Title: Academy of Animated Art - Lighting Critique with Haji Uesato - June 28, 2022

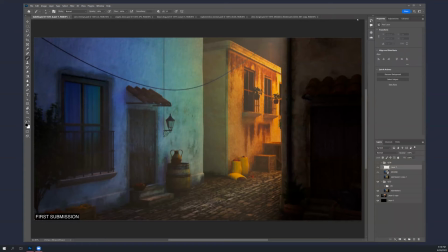All right. Welcome to the live session. It is June 28th. I'm just going to go through these in order, the order that I got them. And then, yeah, it's probably best. All right. So Isabella, yours first. Yeah, you made a lot of progress on this.
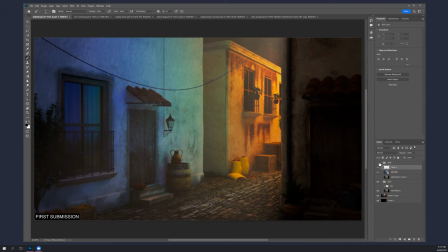This is where you were last week. And this is these are your changes. It's quite a bit better.
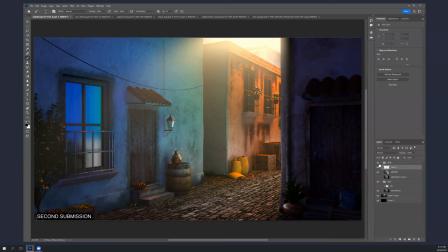um yeah i like all the uh the spec that you're getting the you know the the light up here and the sense of sky that's it's you know it's helping all over the place um yeah i think i think this is just much better i'm not quite sure what's going on with the
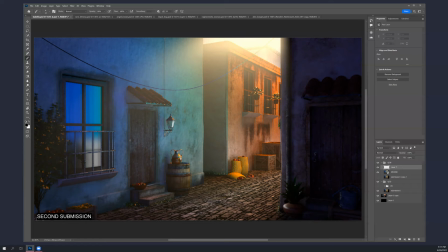curtain here and it maybe it looks like it's reflecting but an area light or something that feels a little odd and this is very saturated. So you could just knock that down in comp. Maybe that might be the best way. I'm not really sure what it's reflecting, but it just feels funky.
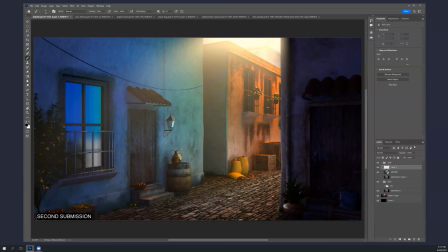I think the one thing maybe is that some of these spec kits, they're very colored and that makes them to feel a little off.
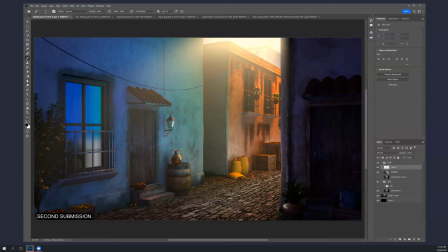Like if it's a, you know, non-metallic surface, the spec kit should basically be, you know, kind of white or whitish because it's either reflecting, you know, the strong source or the sky or something. So these feel a little off.
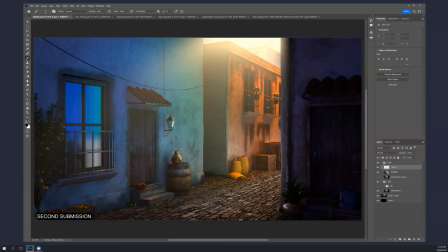I mean, I like where they are and I generally like the intensity, but yeah, like even these, probably not so yellow, maybe a little bit bluer for those um yeah but that's like like what's happening on the on the street um this side of frame i mean i think it's better it's it's
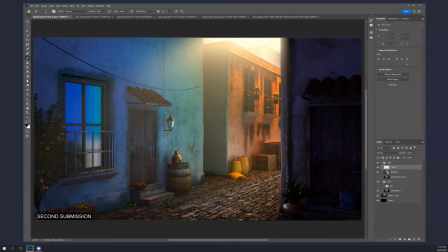it's brighter maybe this i mean actually this is the kind of spec that i would expect to see a little bit more however uh maybe it's a little bright because i don't know kind of where it's coming from it does kind of feel like you have a spec like over here just just for this so i kind of knocked that down a little bit and then you know some
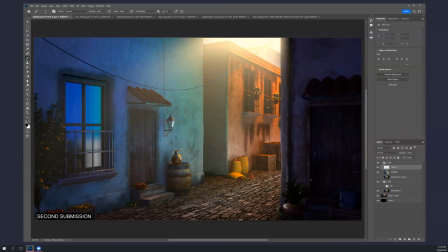of these areas are still really dark like the inside of this plant like maybe if you just lift that a little bit um and and the one other thing is like I because we you've opened this
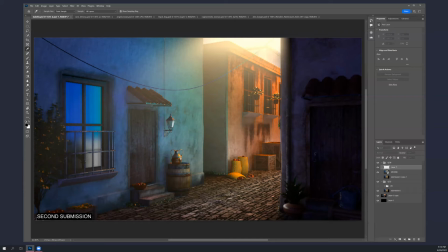up so much and you know I have a nice bloom and everything I I'd still kind of expect to see you know a bit of a sense of the the sky um specular sense of the sky on some of this stuff like these, oops, these tiles, you know, for instance,
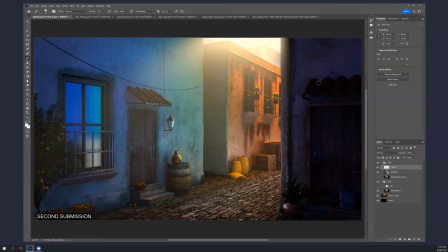you know, I feel speck from the sun, but not so much from the sky. I think there'd still be that, especially in here because this, because this is so dark, you know, a little bit more of that, just a bit,
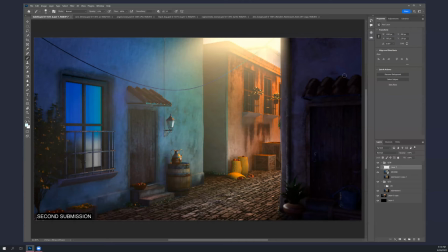you know, gives it a little bit of shape without and still allows you to keep it as dark as you want it, you know, clearly want this to be a foreground thing that's it's darker than that that works pretty well clean this a little bit too.
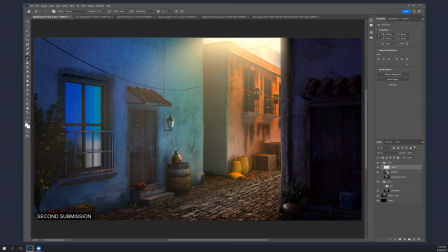yeah I mean that would be kind of everywhere might even see it on the top of this man, maybe not but. but uh yeah much improved so um i i think you could move on
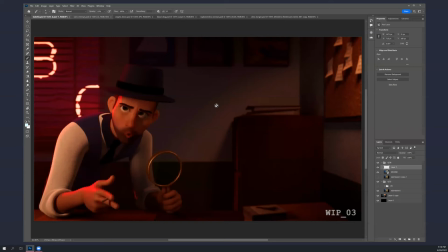to the next one all right um caro okay a lot of improvement here too uh let's see this is the kind of your first frame
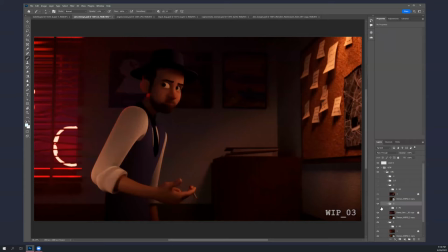from last time and oops oh
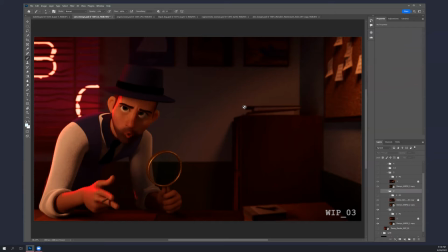wait no sorry this is this is what you had last time that's what you have now. That's much better. You know, I see that you've got some fill in here, as you said. The lighting on the character is better.
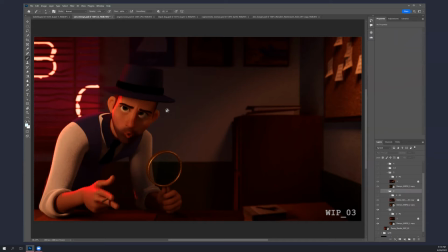I think we can still work on that. I did a pan over so I can show you. But overall, yeah, like the value in the room is much better.
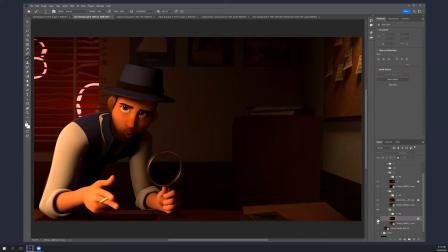Like there's a little bit of light in there. It's not too much. But, you know, you've gotten rid of all of the, well, most of the blacks, you know, there's a little bit of blue pushed in there and that helps.
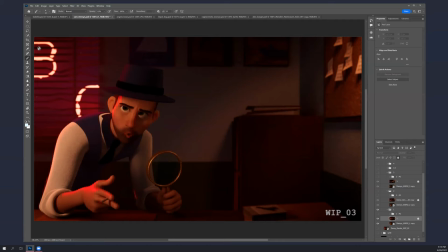You know, as I was thinking about this, since it's so dark, you know, and you're playing the neon up so much, even though the neon lights don't really have direct line of sight into this side of the room,
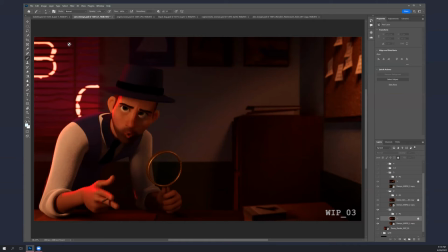there'd be some, because it's dark, there'd be so much sort of red, pink light coming into the room that it would still bounce around in there. so I think that actually gives you an opportunity to fill some of the darks the shadows not only with the blue that's kind of the ambient for
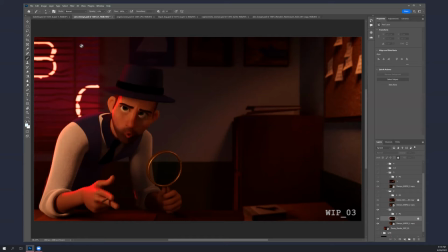the entire room but sort of um more accenty stuff from from the red light and you could you could kind of throw that around um and pepper it in I think a little bit as you want to you know because we don't really know what the shape of the room is and how
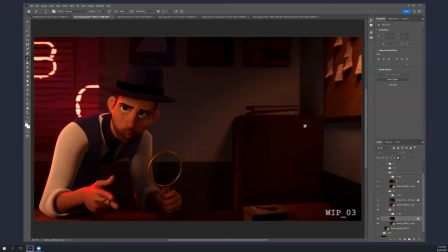it's bouncing around. But when I started painting it in, it definitely helped the feel. All right. So that's the room. As far as the character goes, like where he is, there's a couple of things, right?
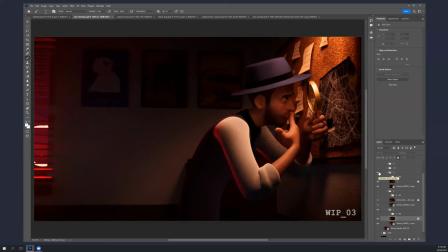Sorry. Here's the last frame. This is where you are.
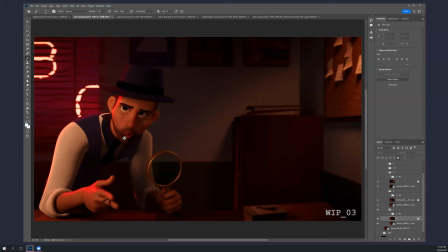So there's kind of two zones here. We talked about that, the beginning and the end. and you really I think you want to start this a little bit darker so that the end where he's looking at the the murder board and and stepping back from it has
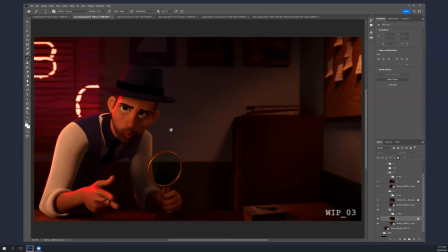more significance than the beginning you know just value wise you know when it's brighter it just feels like it's important so and you know you're it is a kind of a tough situation lighting
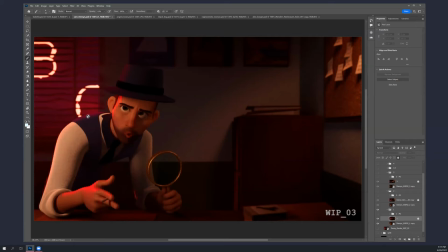wise over by this board because you know it's very top lit so he's good things are going to tend to be a little bit darker so i i think you you should come down on him quite a bit especially you know since he's wearing a white shirt and his arm is getting really pretty hot um and even
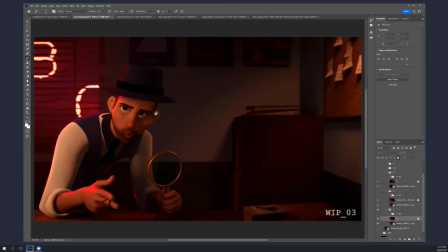the side of his face like you're seeing it pretty clearly i think you could go into the shadows a little bit more that said this side the screen right side maybe he's getting a little congested in there it's a little dark so this is kind of what I was thinking right let the sleeve
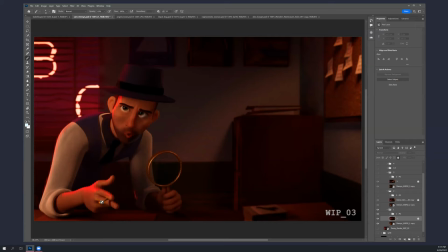the screen left sleeve go a lot darker but also like the cigarette always lit make it really bright um actually extra bright when he takes a drag off of it later I think he does because I recall but anyway so um you know the the
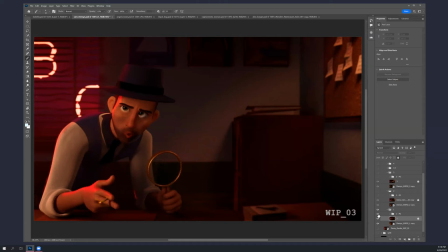the side that's away from the window I think you know you can make him feel darker overall and to serve even amount a little bit. You know, there's a probably too strong sense of a key here that is off screen and you don't really,
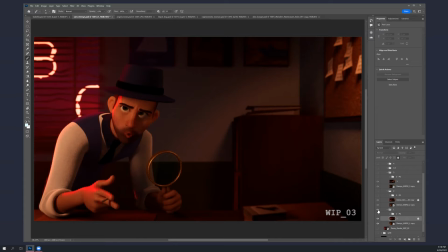it's, I don't think it's really contributing to the composition or what you're trying to accomplish here. So I think you can just back off that and sort of lighten a little bit more ambiently and somewhat darker and more neutral.